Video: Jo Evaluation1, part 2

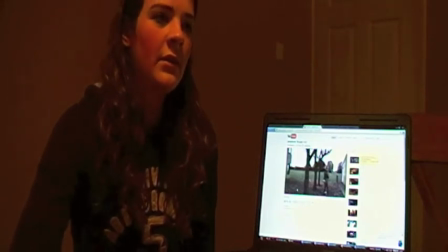We've seen the idea in of the knife in Scream, how we've gone against the naivety they display in it,
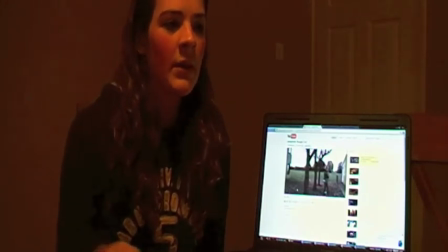as the girl is at the beginning of the film, she's reaching over and on the phone and she's grabbing the kitchen knife and just playing with it whilst just completely oblivious to what she's doing. However, it's done on purpose so the audience can use the knife,
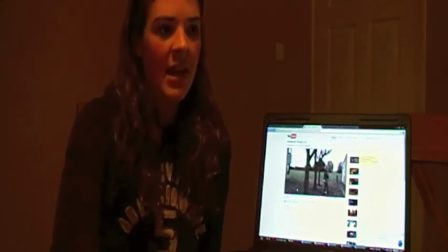see the knife and draw connotations to danger and death, which the girl is completely oblivious to. However, we've gone against this naivety because we want to show the audience that Katie has got this knife and she's going to kill someone.
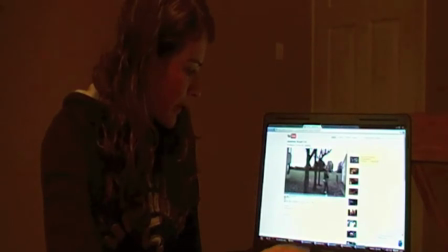Therefore, you can see that in our clip, in this clip of where she
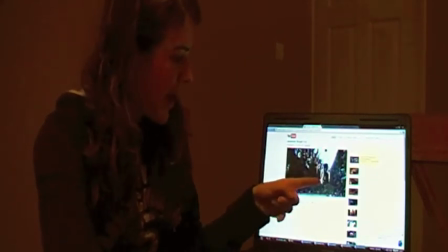walks down with pace and the knife is seen,
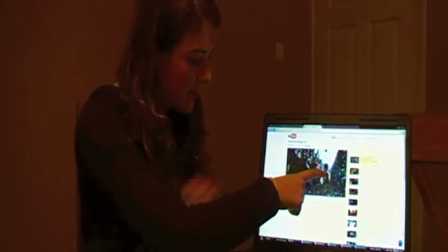so the light highlights the knife, and then Annie disappears behind Katie
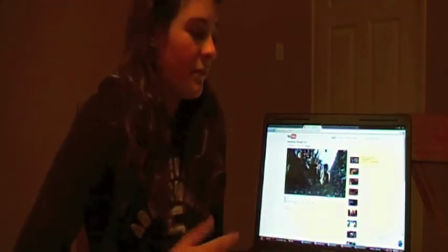connoting that she's going to disappear in the general picture, she's going to be killed. However, we include, this is our rough cut, so we included this alleyway scene in our shot in our rough cut.
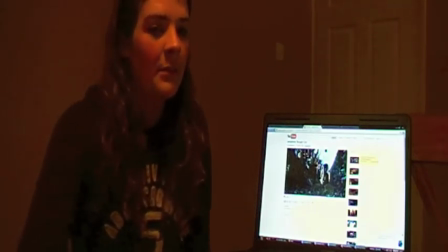However, we decided after getting feedback that we didn't want to use this shot because we had a member of the public say that when they watched the film and they saw this shot, they didn't think it was believable,
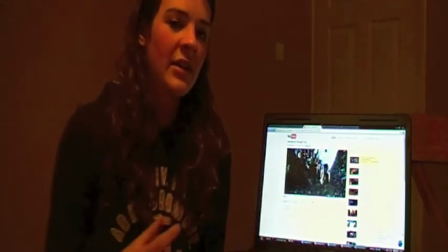as Annie would realise that there's someone behind her, she'd hear someone behind her, which was one of our main, we did worry that that might happen because they were too close in our shot. But then we thought about it again,
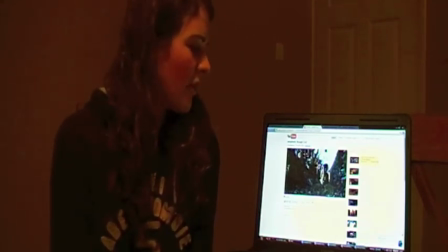and we just think that maybe that using this shot makes it too clear to the audience what's going to happen, that Katie's got the knife and she's going to stab Annie and that's how she dies. Whereas we thought we
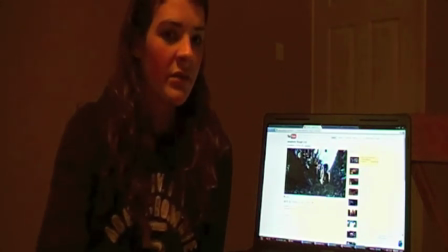rethought what we could do to show that she's murderous and dangerous, however not have it so completely clear. So instead we had the shot of just after the flashback, so we put it in the same place but replaced the alleyway shot with the picture of burning.
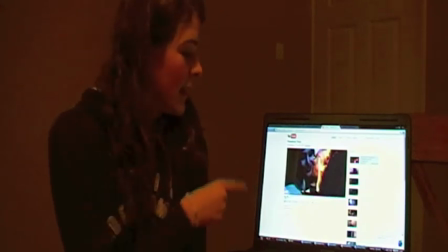So the flame is the same picture burning shot,
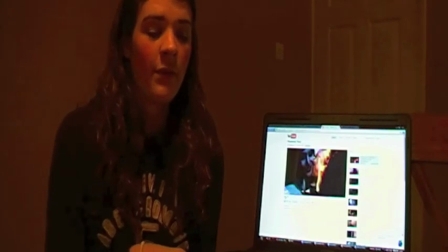over the shoulder shot of what was before the flashback, but it's the flames engulfing Annie's face more, which shows the passing of time and a thought and hatred that has gone into Katie's thinking as she wants to murder Annie.
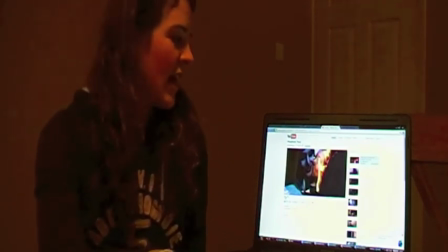However, we think it's nice to leave it on a suspicious end because the audience don't know how she's killed Annie, and therefore that's another puzzle that can be resolved when they watch the rest of the film. So we didn't want to make our opening too obvious and too easy to follow.
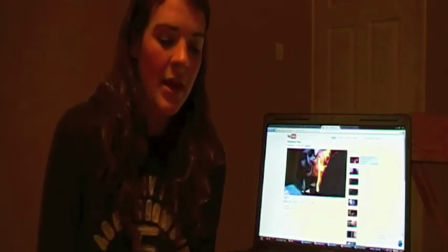Another convention that we used is the prop blood, because a lot of the horror genre always, in most cases, always includes blood because of the death and the murder.
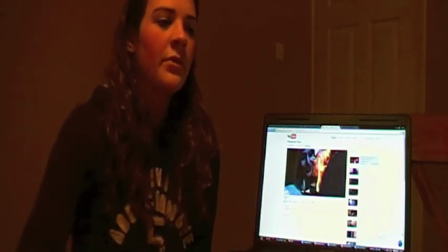We were inspired by the film Sweeney Todd through the use of the dim lighting and then the really red blood.
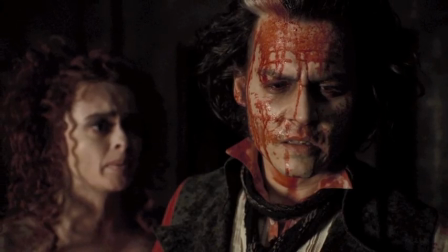The blood looks really unrealistic because it's so red and thick and it looks like red paint rather than blood,
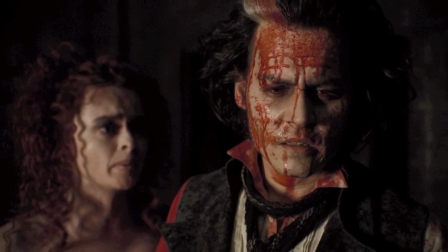but it makes it so sinister and chilling to see this thick red blood on the floor and on the bodies.